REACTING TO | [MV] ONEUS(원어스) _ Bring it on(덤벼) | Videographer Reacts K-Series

What is up, ladies and gentlemen, and welcome back once again. And today we are going to be looking at ONEUS with Bring It On. I'm very excited to look at ONEUS because it's a new group. They have a lot of opportunity to grow and get better at what they're doing, and it's nice to see where they are now and maybe to see where they are in 5 years, which is always exciting because I love to see growth. I want to see where they were in the past, and then I want to see where they are in the future. Like always, before we start with the video, if you have any recommendations on videos you want me to check out next, put them in the comments below. And of course, if you do like the content you see right now, make sure you hit that like button, make sure you subscribe, and I'll see you right now on the analysis.
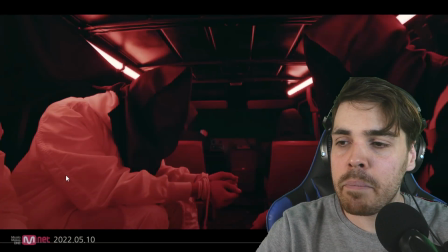Alrighty, let's check out the comeback with ONEUS. Here we go.
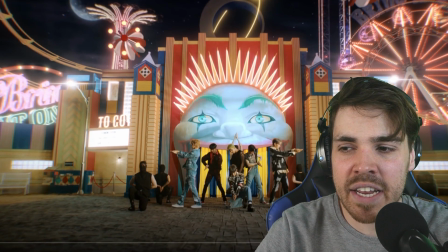Beautiful shot, by the way. Wait, let me just analyze why I like this shot. Everything is just moving.
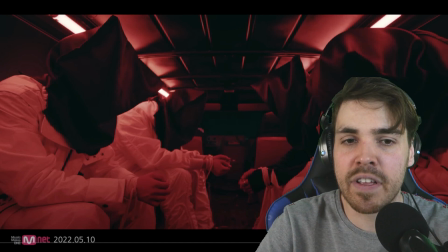Everything is about making it believe as if they are sitting in a truck. You have that wobble effect as if you were in a truck, and it's the correct kind of wobble.
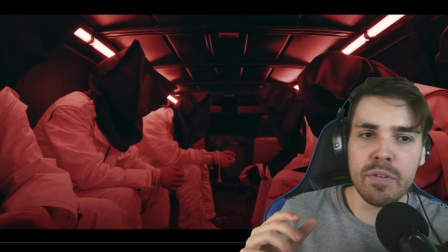It's this sidewall wobble. It's not going like, you know, from side to side. If you were sitting in their position, it's really just the back and forth.
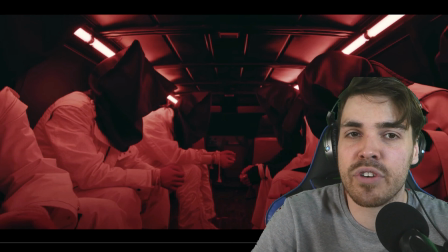Really nice. It's really just making me believe as if they were really sitting in a truck. But in reality, most likely it's just people on the outside shaking the truck.
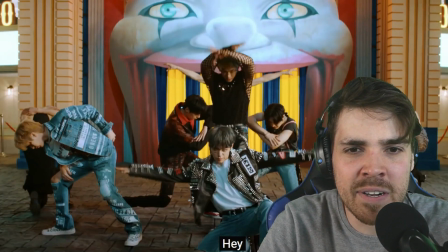It's that simple, but really cool. Man, I don't like clowns at all. Wow, really, really cool.
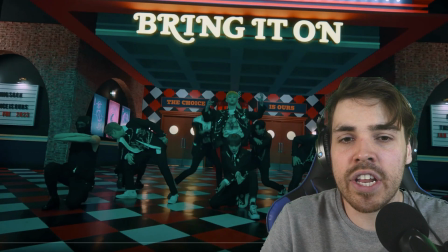I think these kind of transitions are really hard for me to pull off. I don't know why, but they're just difficult.
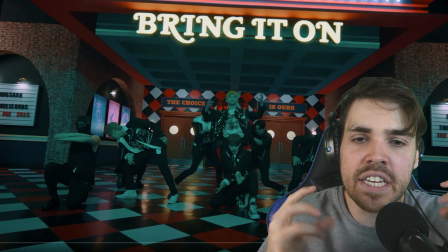I don't see the rhythm yet.
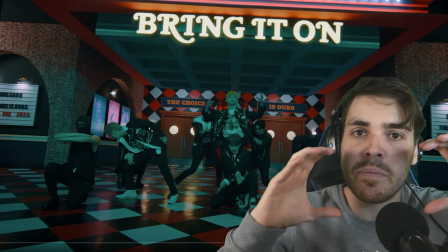I want to learn it, but the moment where beat, it basically goes, you know, with frames, it tries to zoom in bit by bit, like doot, doot, doot, you know, it's getting closer and closer on the beat.
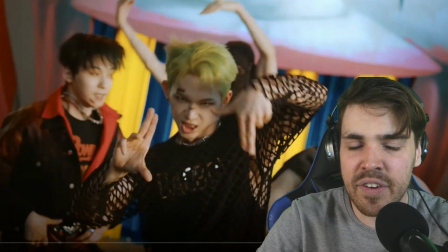But here they even twist it a little bit. Look at this. Very nice. Man, that guy has abs.
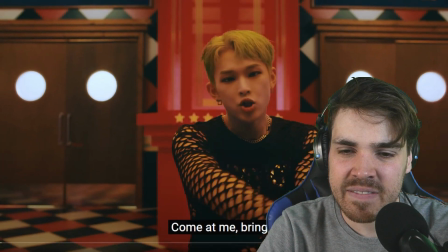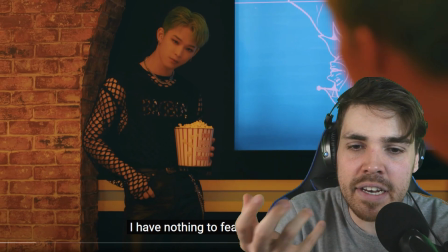Face softening is terrible. I'll admit that. If I don't like it, I don't like it. It's just very extreme.
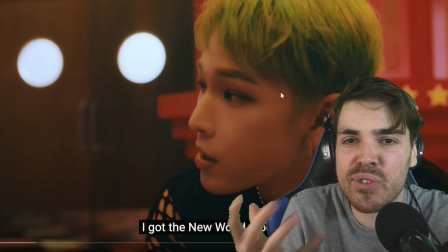These stars don't need it. Like, you know, it just destroys the entire face structure.
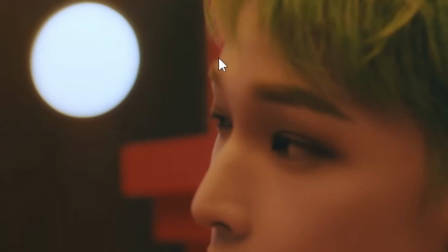Like here, for example, with the hair, you can see that the filter is literally going over the hair and it loses all its detail.
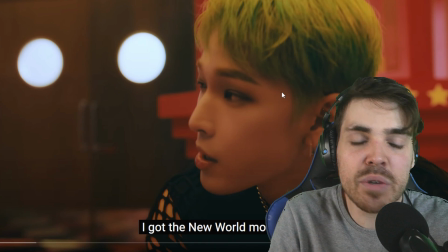It just, why do they need this? Use makeup, that's fine, but this is so extreme. And you can also see some of the effect actually going over their skin, which is really awkward. Like, why would they do this?
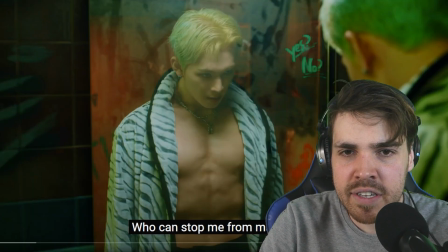Just a bit sloppy. I hope in the future they're going to get rid of it. Man, that guy is literally just ripped.
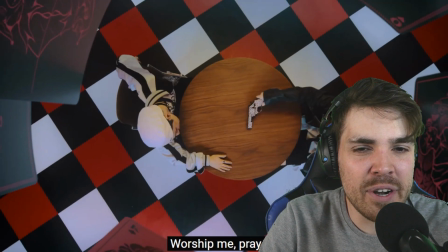Maybe they're going for a little bit of a one-ho effect here.
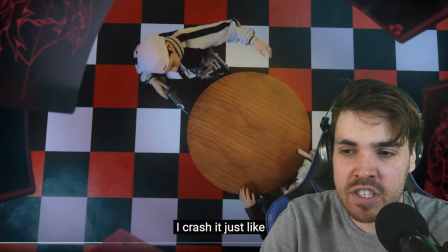I really like this room. I love that it's twisting. I love that all the elements are twisting.
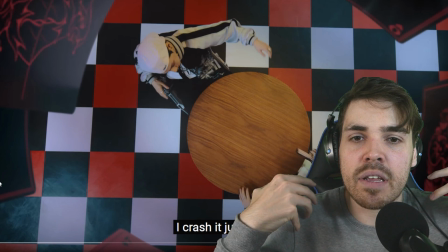And again, it's all about making it believe as if they're really in this room.
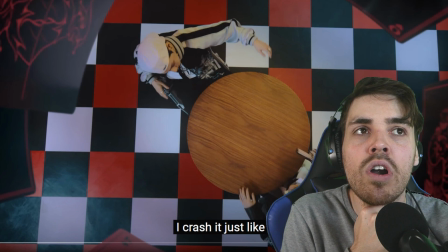And, you know, in the past, I maybe explained wrongly why I don't like CGI or green screen. The main reason is that it doesn't look believable.
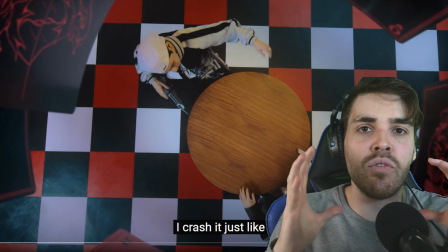But once you start integrating real props, elements which people can really interact with, it just makes it a little bit more believable as if they are there.
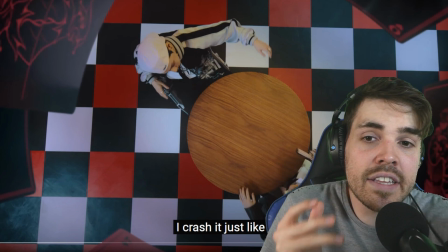And it makes it more beautiful. And here, for example, just the guns and the table and the floor are enough to make it look more and more realistic.
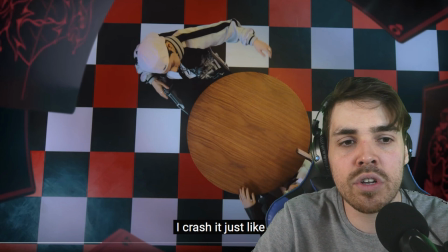Really good job here.
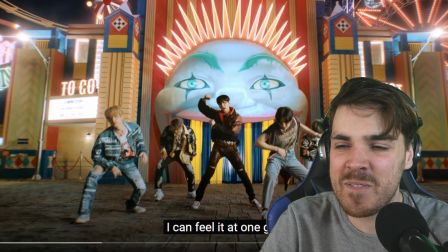Hold up. What was that? How did he do that? So he takes the gun.
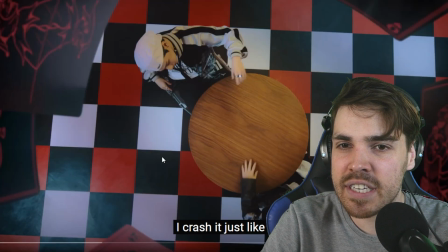By the way, really a little bit of a fun fact. Do you see the little bit of an orange tip here?
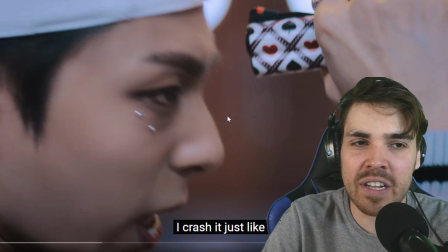You know that is a fake gun, but that's okay. We don't want real guns pointed at people, you know? But wait, what is this?
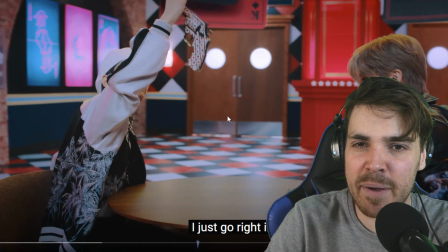So he drops it? I want to analyze this. Hold up. So he really drops it.
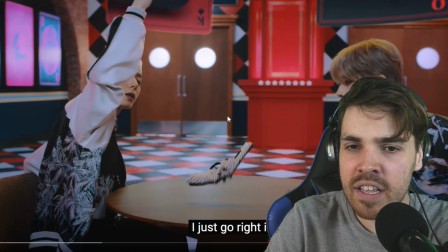I think this is the real gun, and then he slaps it.
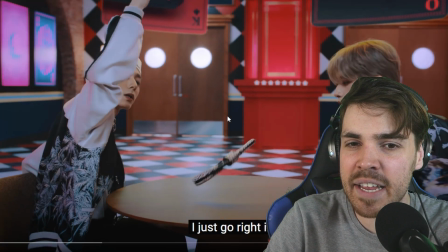I'm just wondering if that's a real gun. I can't say. It might really just be CGI. I need to see, but it might be real.
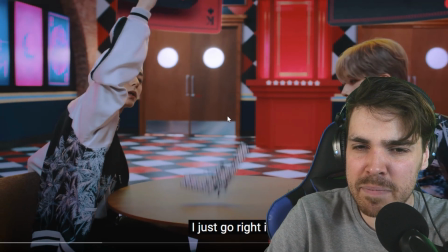The only thing is I just don't see it hit the table, which makes, like, it never touches the table. Do you see that? It keeps floating. So I think this is completely a CGI gun. But it's okay.
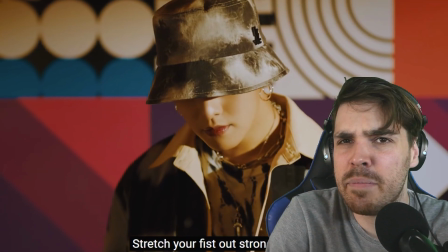It still looks good. I'm just being a little bit of a, you know, a little bit of a dick, you know, trying to figure all these things out, but I like it.
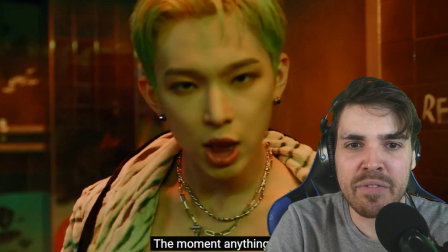I really enjoy analyzing these type of videos and see how they are made and how good they actually are.
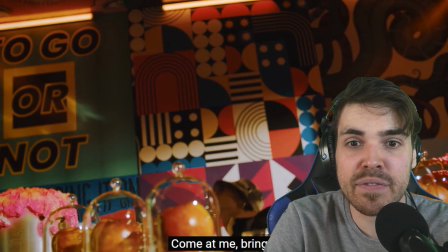But that was fantastic.